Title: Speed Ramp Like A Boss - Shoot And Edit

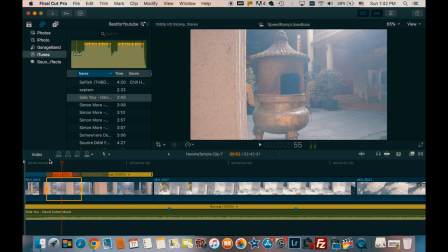4:19 And then I'm gonna have it slowed here to 50%, and after I'm gonna fast again to 8 times speed to transition into the next shot. Let's go.
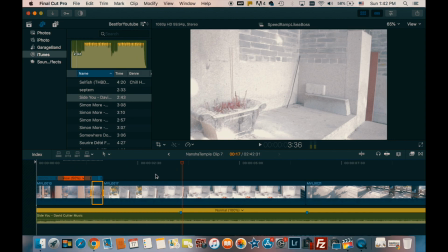4:32 Now the next shot, I started sliding to the same side, right, as we saw in the video before, and now I will, right here when I arrive in front of the subject again, I will press Shift B,
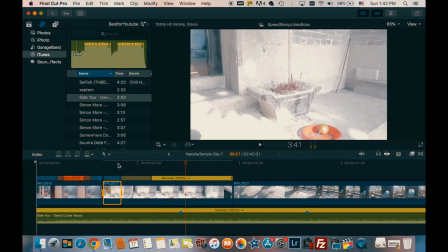4:44 speed up by 8 times, so it will record the subject. After you press Shift B again, I will speed up by 8 times again. You see that I'm almost right on the mark.
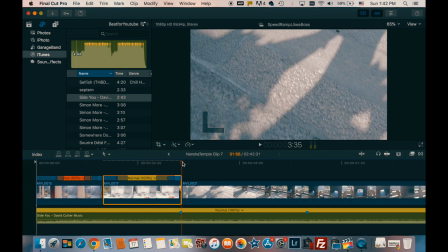4:59 I will pull it a little bit here so I fit right the mark of the music, where the music is beating.
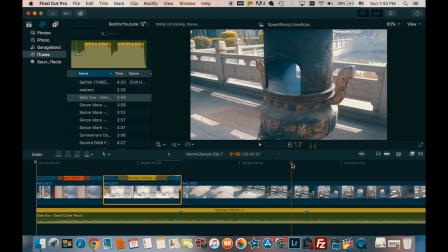5:05 So on the next footage again, I will arrive in front of the subject. I will go right where I arrive in front of the subject, this burning stove, and then I will press Shift B and speed it up.
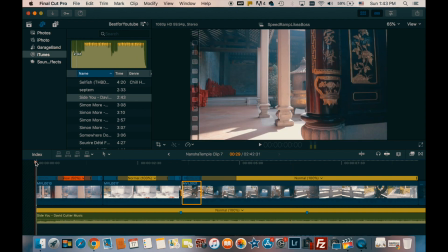5:18 Let's see the results so far. So you see, it's easy. It's just about listen to the music, listen to the beat of the music, and after you mark the beats, and you go and you start to speeding up your footage pressing Shift B all the time.
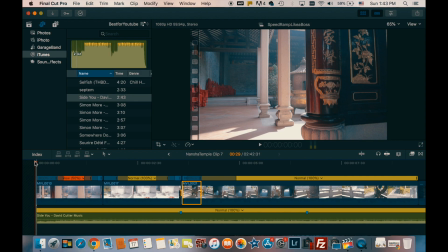5:30 Sometimes I enter the frame speeding up and I go all the way slow to 50% right after that, but you can also use this right here.
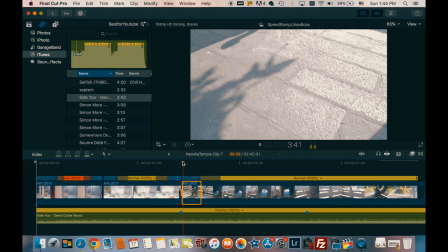5:39 But you don't want to go from 8 times speed to normal or to slow 50%.
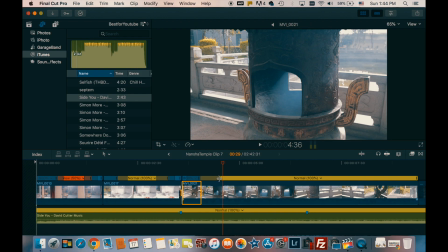5:43 You want to smooth a little bit this transition. So you can just pull this shadow here at the video bar.
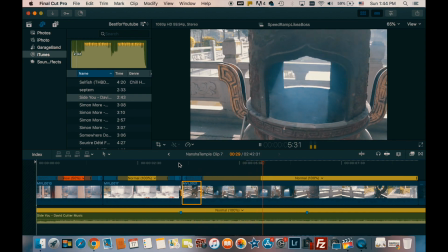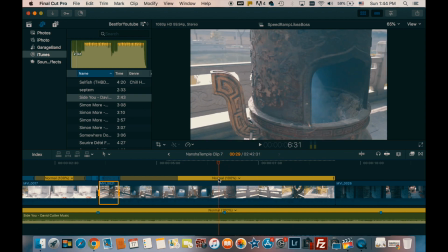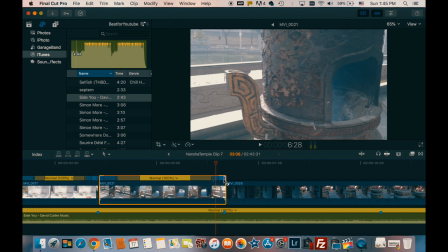6:09 Then I want this speed ramping to fit the mark with the beat of the music. I will pull it a little bit here, right where is the beat of the music.
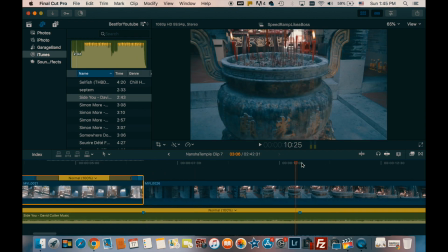6:17 Let's go to the next shot, again, right in front of the subject. I will Shift B, speed up 8 times again, and you keep going like this.
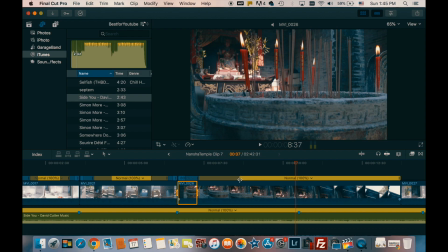6:27 Easy peasy. Sometimes I want to move the transition between speed up and normal a little bit. So right here, I know I want Shift B,
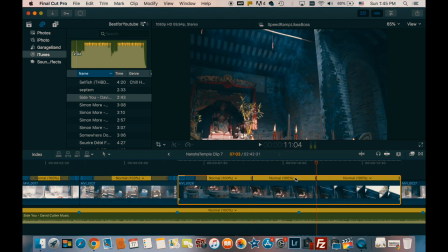6:37 and I want to slow it even more because I want to see that smoke going up very slow.
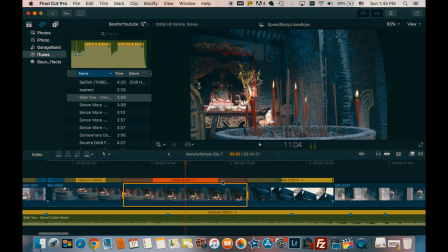6:42 So let's slow it down by 50%, okay? And this I don't want to be settled. When it starts speeding up again, I want it to go straight to 8 times speed to have that dramatic change in speed on this one. Let's play back and let's see the results so far.
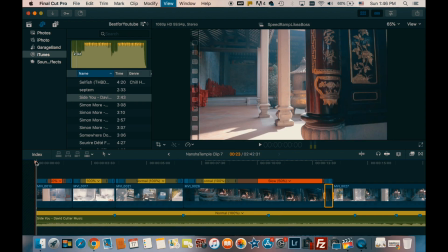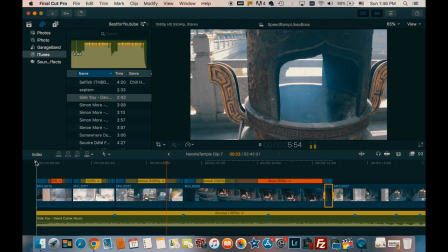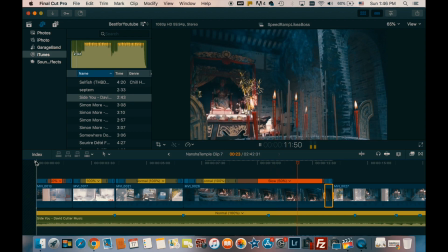7:14 Beautiful, isn't it? Look, the smoke going up, and then we go to the next one.
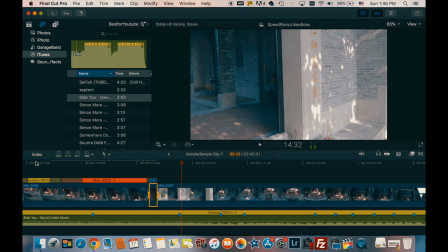7:20 And you keep going like this. I will speed up a little bit this process, but the main things here are listen to the music, mark the beats of the music,
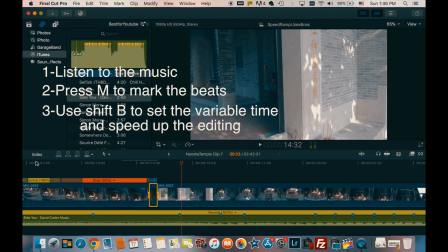7:27 use Shift B to speed up your editing process, and after you speed it up, make sure to check the beat of the music for you feed the transitions,
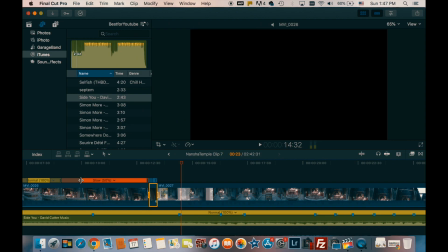7:37 and play with this shadow here if you want it to be more dramatic from normal to slow,
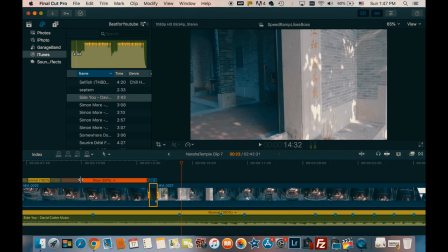7:43 or if you want it to have a smooth transition between fast and slow, just do it.